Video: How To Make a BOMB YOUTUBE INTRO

kiddos, and welcome back to a brand new video. In this video, I'm going to show you some things like transitions, using KEYNOTE, and matching video clips to music to make an intro for your videos.
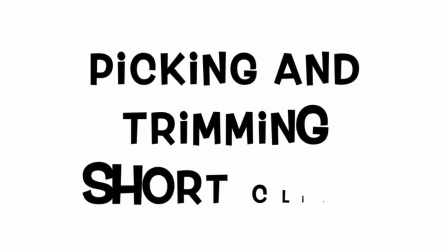(0:24)
So I hope you enjoy it.
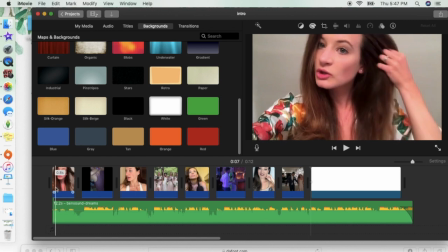(0:28)
Okay guys, so the first thing I did to make the intro that you just saw in the beginning of the video is pick clips from my vlogs.
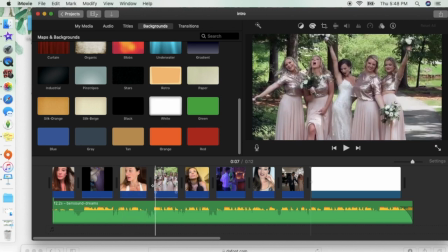(0:36)
And I've been vlogging for a long time, so I just tried to pick clips here and there that represented my personality, and then I tried to match them up to the music.
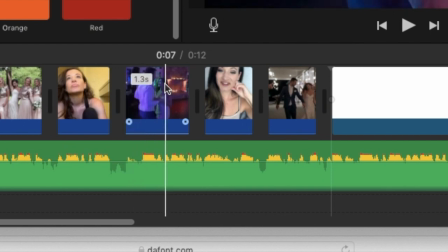(0:45)
So if you look down at the green part of the screen, you can see that every time there is a change in the beat of the music that I picked,
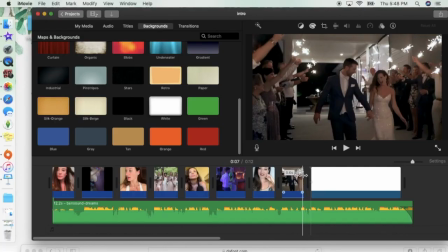(0:53)
I change the clip so that visually and while you're listening to it,
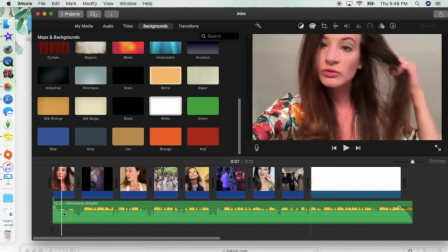(0:57)
it matches and it just is nice and pleasing to watch.
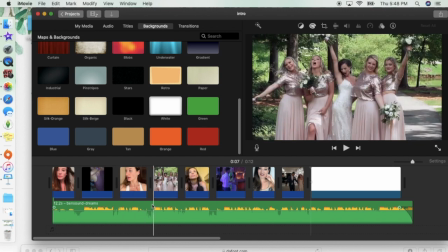(1:02)
And I tried to make sure that I found a piece of music that I enjoyed that was about 10 seconds long,
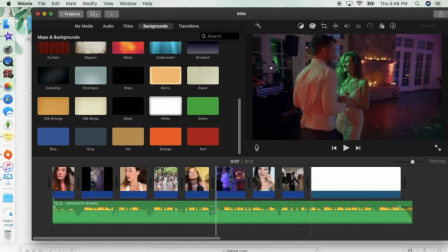(1:08)
and then I just put clips in from my vlogs to match where the music changes.
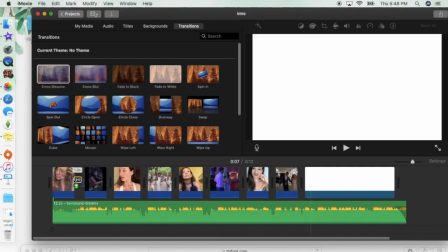(1:15)
So the next thing I did was add transitions, and I used cross dissolve.
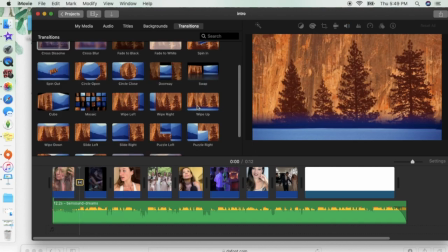(1:20)
I just put that in between each of my video clips that I had, and it just dissolves the first video into the next one,
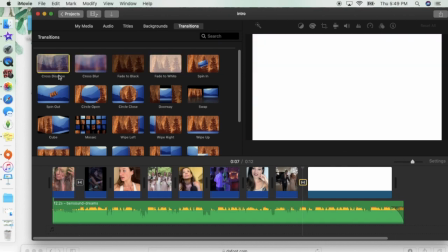(1:26)
so it is a smoother transition for the video.
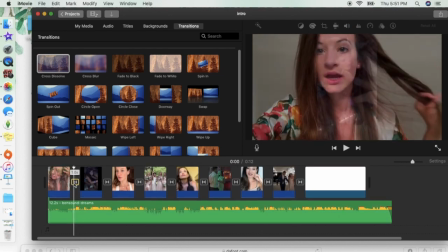(1:29)
I don't use transitions all the time, but I did like the look of it for the intro, and I did lower the duration to, I think I ended up going with 1/3 of a second so that it wasn't too slow.
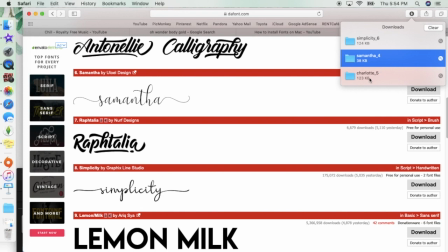(1:44)
So the next thing I did was choose fonts that I liked. So I went to a website called dafont.com and I picked Samantha and Simplicity.
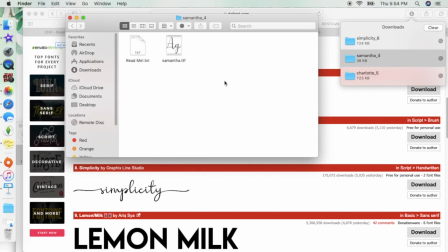(1:53)
Those I thought were really pretty. So I downloaded them and then clicked on the TTF file and clicked install so that I could apply it to KEYNOTE.
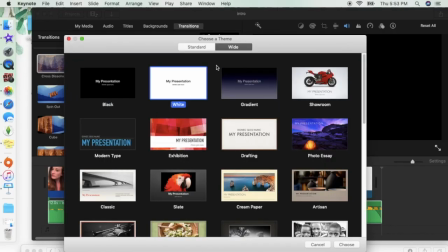(2:04)
The next part is using KEYNOTE, and I just opened a blank white presentation,
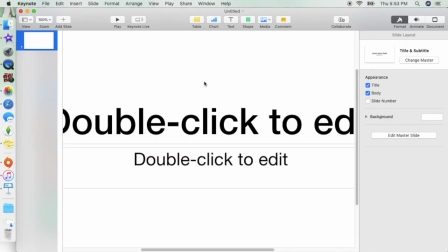(2:10)
and I opened a 16:9 ratio, so it's a widescreen.
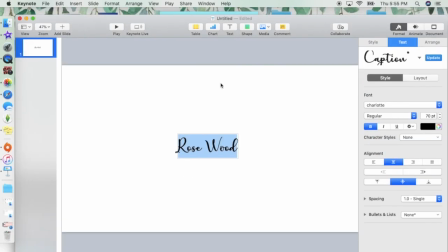(2:14)
So first I just typed my channel name, I picked a font that I liked, and then I just made that very large so that it was the biggest part of the screen when you saw it. So the next thing I'm gonna do is add my Instagram handle name, and I tried to pick a printed font that I liked.
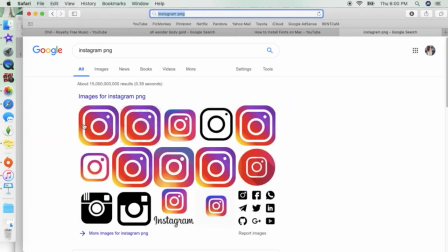(2:29)
You can see I'm downloading it here, again from dafont.com. And then I added a PNG image of an
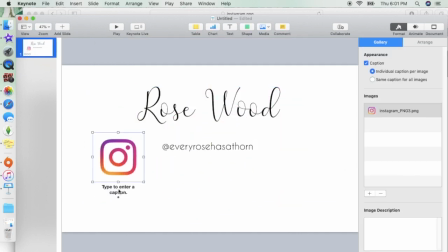(2:39)
Instagram logo so that it could come in at the same time as my Instagram handle.
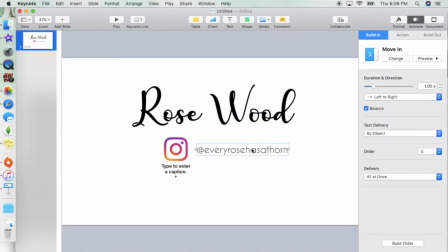(2:45)
I chose the animation in Move In, and then I chose left to right, and I selected for the image and the words to come in at the same time.
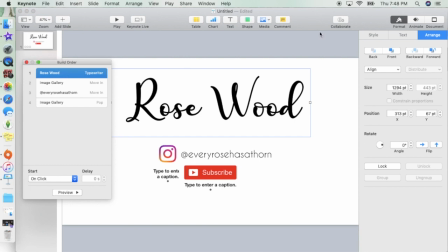(2:53)
And then I also found a PNG image of a subscribe button so that come in as well.
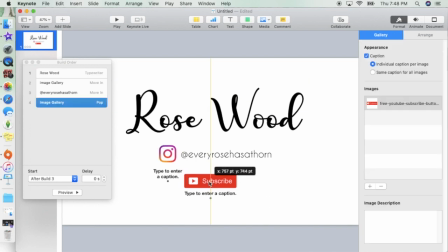(2:59)
Here is how everything looks all together. And so it kind of just takes some playing around with and previewing so that you can find what you like.
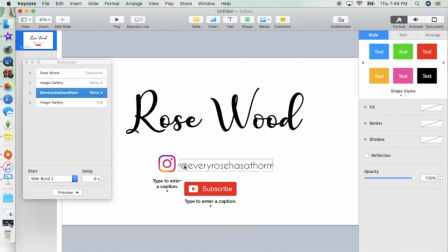(3:06)
In the animations, I picked for my channel name to go first, and then for my Instagram to follow, and then subscribe to come last.
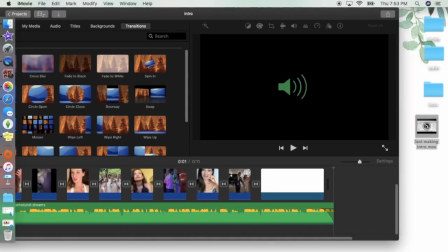(3:13)
So here's how it looks. So then I screen recorded the project I made in KEYNOTE and put it into iMovie.
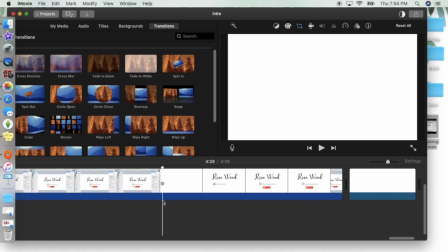(3:22)
I trimmed only the animated part that I want,
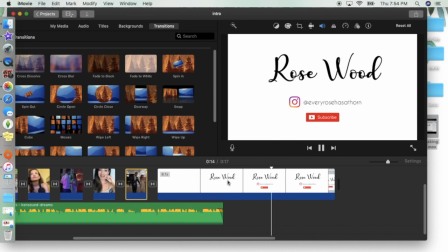(3:25)
and I put it at the end of my intro so that it fit with the music.
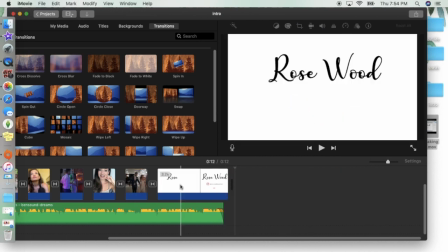(3:31)
And then I watched everything back, and I made it a little bit faster.
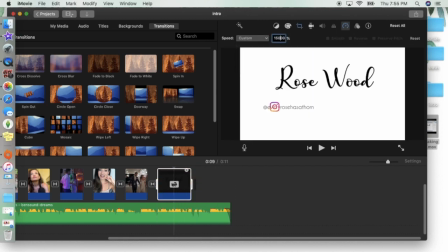(3:34)
I think I made it 2 times faster just so it wasn't so slow, and then I clipped it to make sure it went with the music.
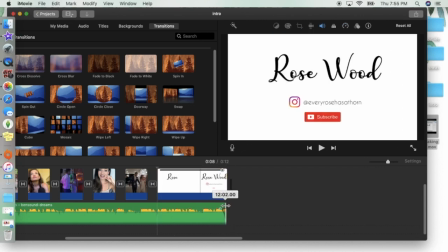(3:41)
Here's the intro one more time all together so you can see how the final thing looks.
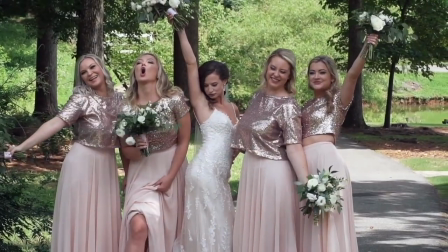That was it. I hope that helped you if you are trying to start a YouTube channel and don't know how to make an intro. If you have any questions, definitely leave them down below and I will be more than happy to help. Thank you guys so much for watching, and I'll see you in the next one.
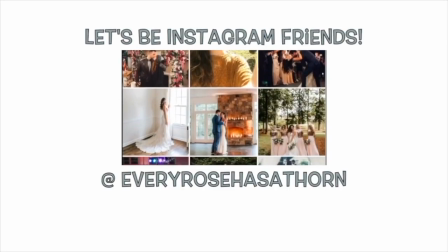(4:14)
Bye guys!